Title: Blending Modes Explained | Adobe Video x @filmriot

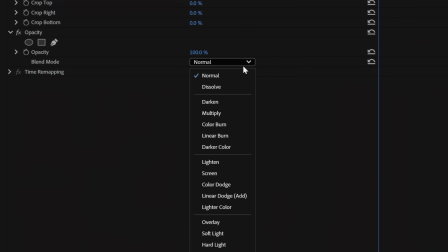You've probably seen the Blending Mode options under Opacity and have wondered, what is that? Or maybe not. Maybe you know exactly what it is, but this episode was already titled, so we have no choice. This is what we're doing. Blending Modes allow you to direct how you want to blend stacked layers together.
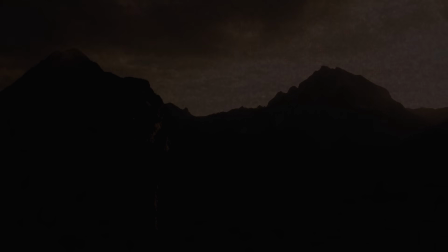Instead of simply affecting the opacity, Blending Modes will merge clips through different means.
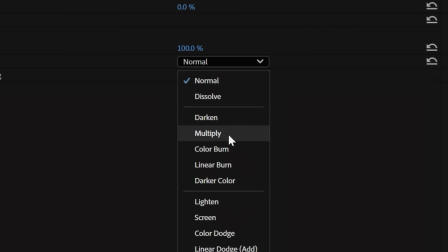Like, Darken will keep the darker pixels from the layer, Multiply will remove the bright parts of the image, making this a useful tool when incorporating assets that have a white background. And on the opposite side of that, we have Screen or Add, which will make the darkest areas of the image transparent.
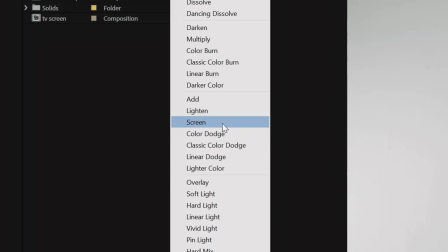These are the ones you may find yourself using the most. Screen also works very well when it's being used to replace something like a TV or monitor screen since
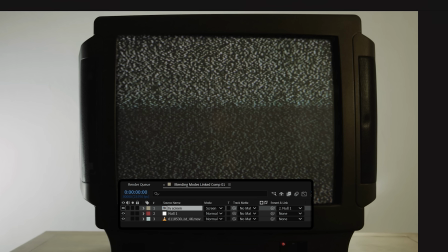it will remove the darkest parts of the image and reintroduce any of that natural glare from your bottom layer.
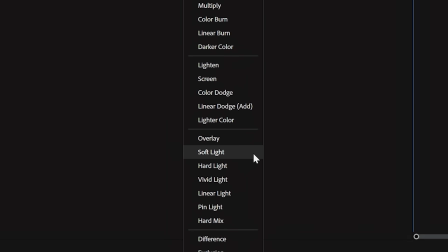There are many other blending modes, but instead of talking about what they each do,
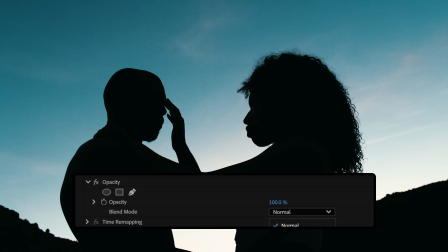let's go through some examples of how you can use them. and these will all work inside Premiere Pro, After Effects,
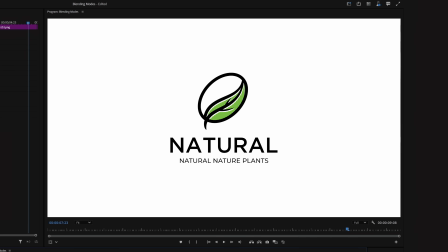and even Photoshop. So let's say you have a logo that you want to use as a watermark, but you don't want to just slap on the PMG and be done.
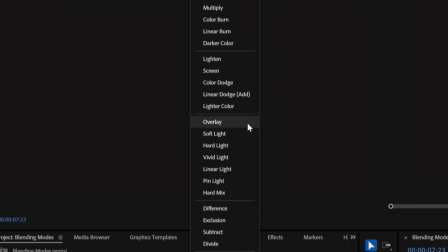Well, once you position your logo, go into Effects Controls, Opacity, and change your blending mode to something like Overlay.
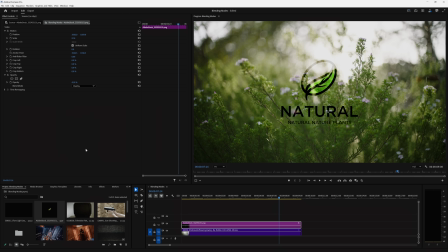And you'll notice the transparency drops a bit. You can also try Softlight, and that will soften the logo all around. If you want to get a bit experimental, you can use blending modes on different videos.
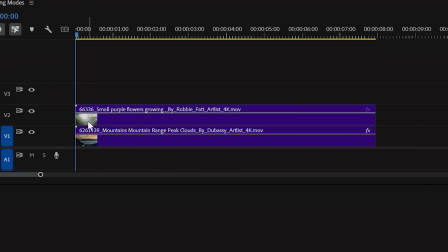So I have these two clips stacked on top of each other, and you'll notice we're getting different effects for each video.
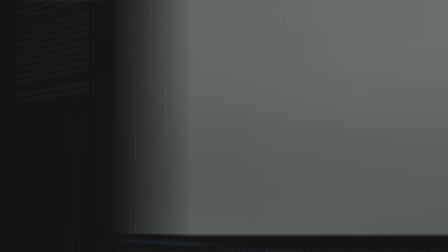Or you can drop in different types of overlays that you can find free online to add film grain, tape distortion, film burns, light leaks, lens flares.
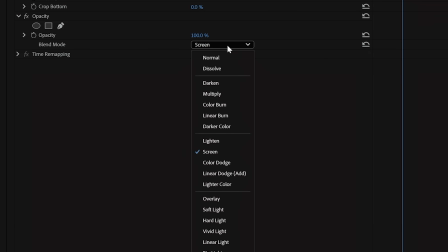Pretty much any cool-looking asset can be superimposed onto any image.
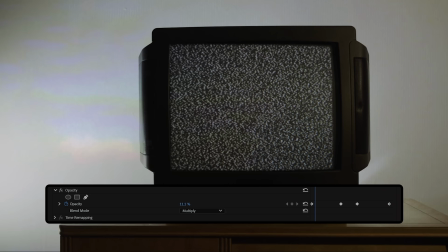This works perfectly when wanting your clips to feel connected or you're wanting a more interesting way to transition from one clip to another. Another popular effect editors often use is incorporating blending modes with text.
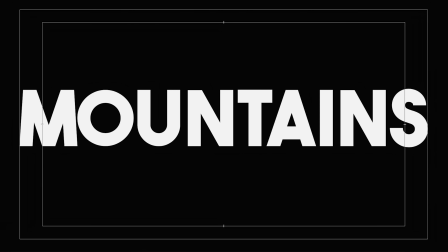So we have an establishing shot on track 1, then some white text with a black background on track 2.
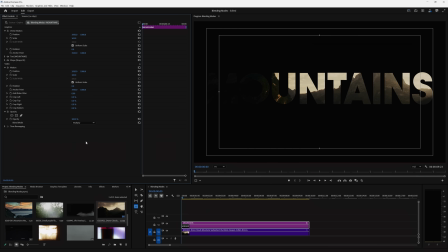If you change the blending mode to Multiply, the white areas of the image will be replaced with the clip on track 1.
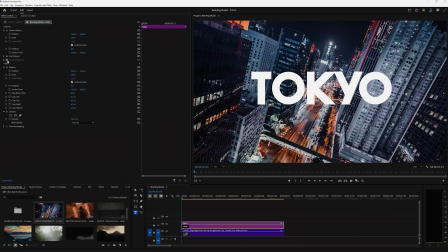Or you can remove the black background and keep the white text, then set the blending mode to Overlay,
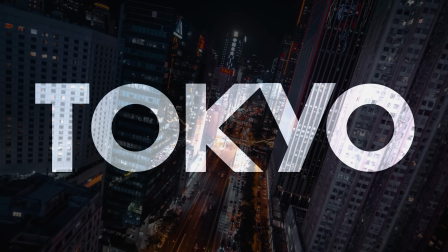and now your title will be transparent in specific areas of the image, making it feel visually engaging.
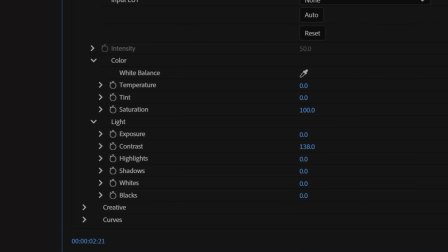You can also create a double exposure image by increasing the contrast on your track 1 clip, but then setting your Track 2 Clips blending mode to multiply. But the way I find myself using blending modes the most is to blend different assets into my shot for various visual effects, like a muzzle flash.
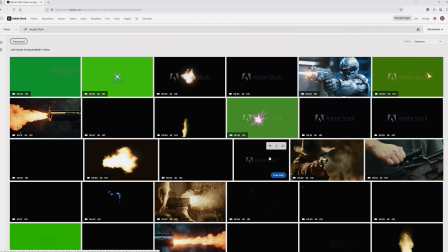You can get a muzzle flash asset from a million different places, almost always on a black background,
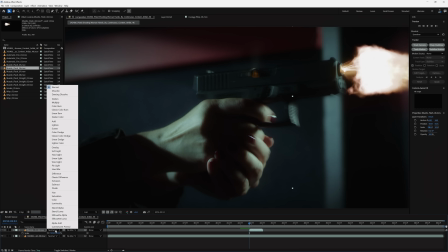so we'll drop that onto our footage, put the asset in screen blending mode, position to match,
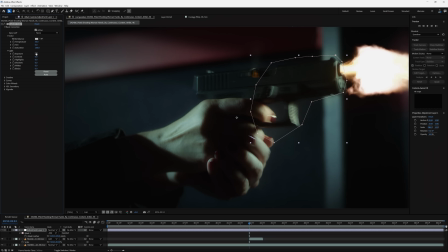and there you go. And of course, you could take it further by adding any other needed light or smoke effects.
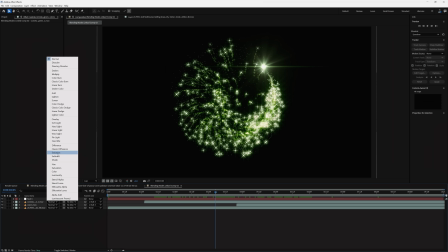The same would apply to an explosion, laser, magical effects, and so on. You get the idea.
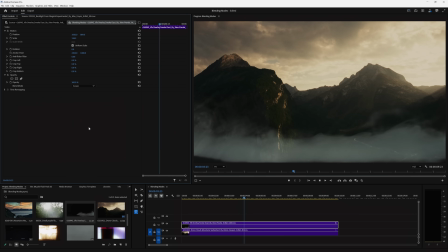There really is an endless amount of ways that you can utilize blending modes, and in many cases,
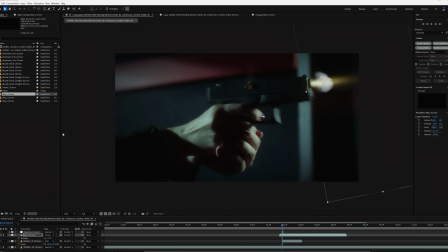I do find myself auditioning different blending modes on whatever layer I'm working on to see which has the effect I'm looking for.
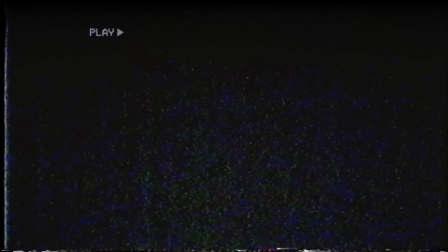Obviously, if you have a bright asset on a black background, screen or add is usually what you're going to be using, but it's always good to explore because that's how happy accidents happen. But as always, if there's an effect or topic you would like to see us cover in a future episode, leave us a comment below.
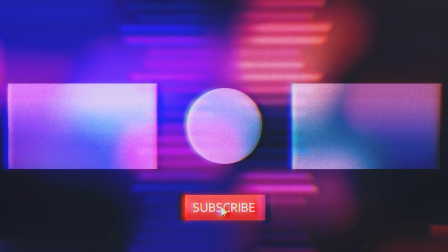And subscribe to the channel for more tutorials and updates like this one, because giraffes are 30 times more likely to get hit by lightning than people.
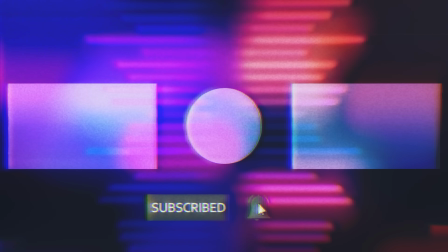That's actually true.